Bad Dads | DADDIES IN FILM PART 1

I remember going to see the Lord of the Rings trilogy with my father and my brother.
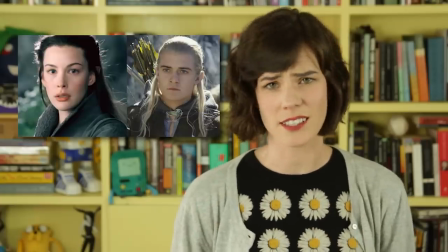0:04 It was life-changing not only because seeing Legolas and Liv Tyler on the big screen shot me into puberty,
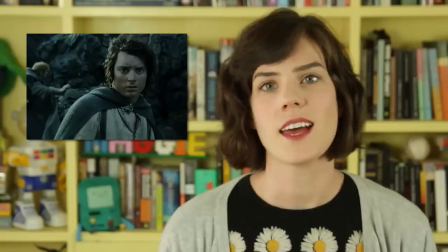0:09 but also because we bonded over Frodo's epic, lonely journey. My dad and I would talk about the deeper meaning behind the films and read the books together, and it really kicked off my lifelong love of film, and my personal journey into the larger world. So let's talk about daddies!
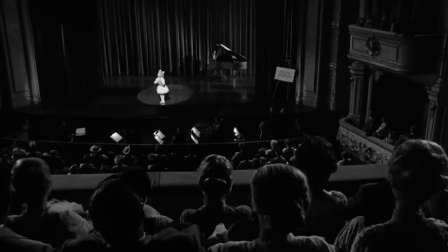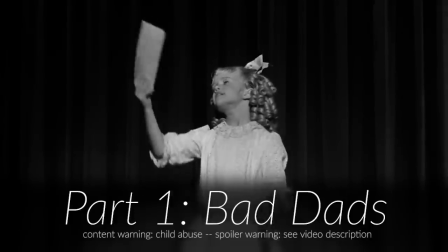Daddy is a word that's loaded with symbolism and emotional baggage. If we take daddy to mean the male source of parental authority, then sure, some people have a biological father that fulfills that role. But that supreme authority can also be coded as female.
Father!
Or a foster parent.
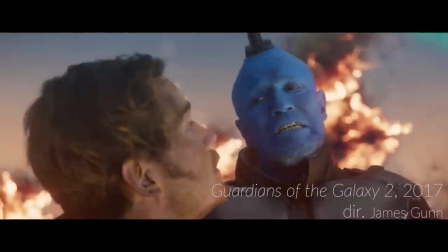0:53 He may have been your father, boy, but he wasn't your daddy.
Or a mentor.
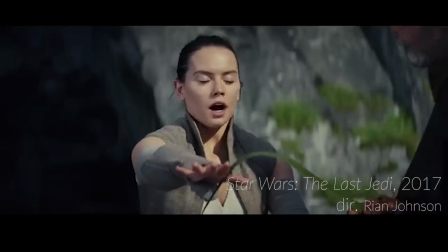0:58 That's the force. Really? Wow, it must be really strong with you. Ow!
And each of these daddies represents one ideology or another. Some movies even have multiple daddies competing for the obedience of the main character.
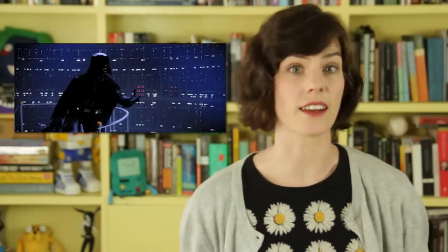1:11 Darth Vader is both a symbolic daddy and a literal daddy, but the Emperor is a daddy without being a daddy. There's lots of different types of daddy stories. There are movies like Taken and Death Wish, where the plot revolves around a murdered daddy. There are movies like Last Jedi, Gardens of the Galaxy 2, and Harry Potter that asks, who is my daddy? Then there are movies where the daddy's murder becomes the primary motivation for the main character, like Rogue One or Captain America's Silver War, in which not only are Tony Stark's daddy and mommy murdered to motivate him,
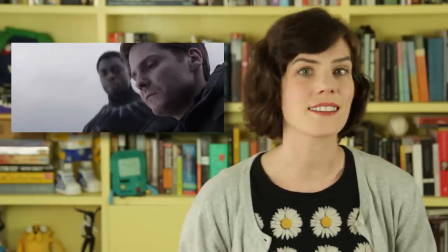1:45 but also this unmemorable bad guy's daddy, wife, and child were all murdered. Then there are movies where the daddy's death isn't necessarily the motivating factor, but serves as the inciting incident which kicks off the story.
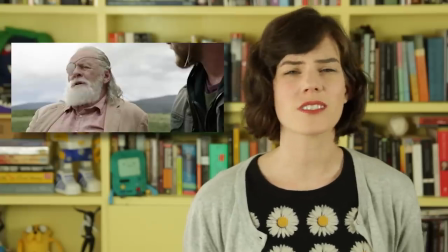1:59 Like Thor Ragnarok, where Odin announces, kind of just like out of the blue, that he's over it, he's dying or whatever, and there's Spider-Man in both Captain America Civil War and Spider-Man Homecoming. Peter's parents were murdered by Red Skull's henchmen, at least in one version of the backstory. Then Uncle Ben, who becomes his surrogate daddy number one, is murdered by a random criminal.
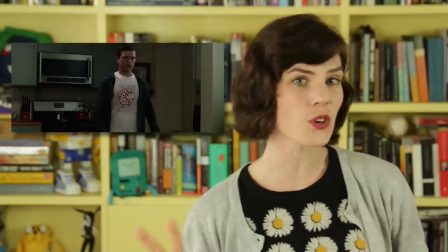2:18 And then Tony Stark comes along and becomes Circuit Daddy Number Two, who not so subtly tries to bang Peter's coincidentally hot Aunt May.
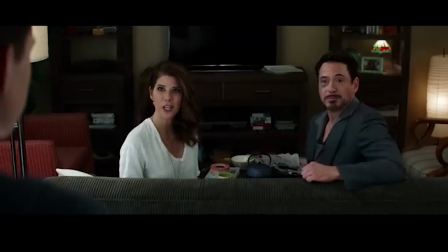2:27 And even though Spider-Man and Tony Stark are distinct characters, the way it's written it invites a single audience member to identify with both of those men simultaneously.
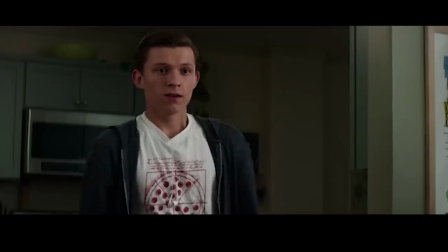2:37 Like Peter, full on, sees what Tony is doing, but instead of being creeped out,
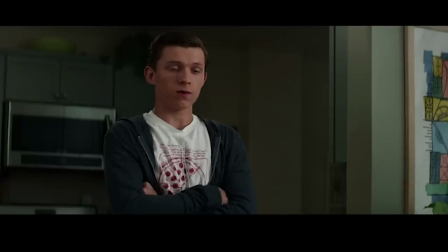2:41 he's enamored with the celebrity arms dealer Tony Stark, so we as an audience can feel comfortable about objectifying Aunt May. If that wasn't some weird edible shit, I don't know what is. And I keep using the gendered term, daddy, over and over, not to erase female characters, but to highlight that in mainstream, patriarchal movies and culture, studios will also try to disguise a traditional male-dominated story as progressive by simply putting a female face on it. Certainly she can't be fighting on the side of entrenched sexism and patriarchy because she's female. Each one of the examples that I gave earlier tells us that parental authority, usually derived from the male biological parent, is sups important. Not parental love, but parental authority. Sometimes they call it love, but no, Thanos does not love Gamora. Like it's almost comical how unloving some of these dads are, and how it's just dismissed or ignored.
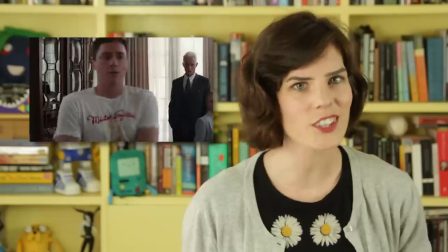3:38 There's a scene in Captain America's Civil War, which is pretty much only there to establish that Tony Stark's parents were distant, unloving a-holes. But when he finds out Bucky killed them, despite being fully aware that the Winter Soldier was brainwashed,
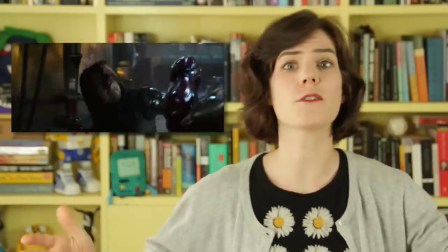3:52 Tony goes cuckoo bananas and can't control himself because of his comic book universe love for his parents and flies into a punchy rage.
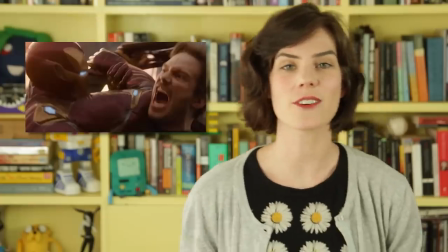4:00 Which is exactly the same thing Star-Lord does after he finds out that Daddy Thanos killed the woman he loves.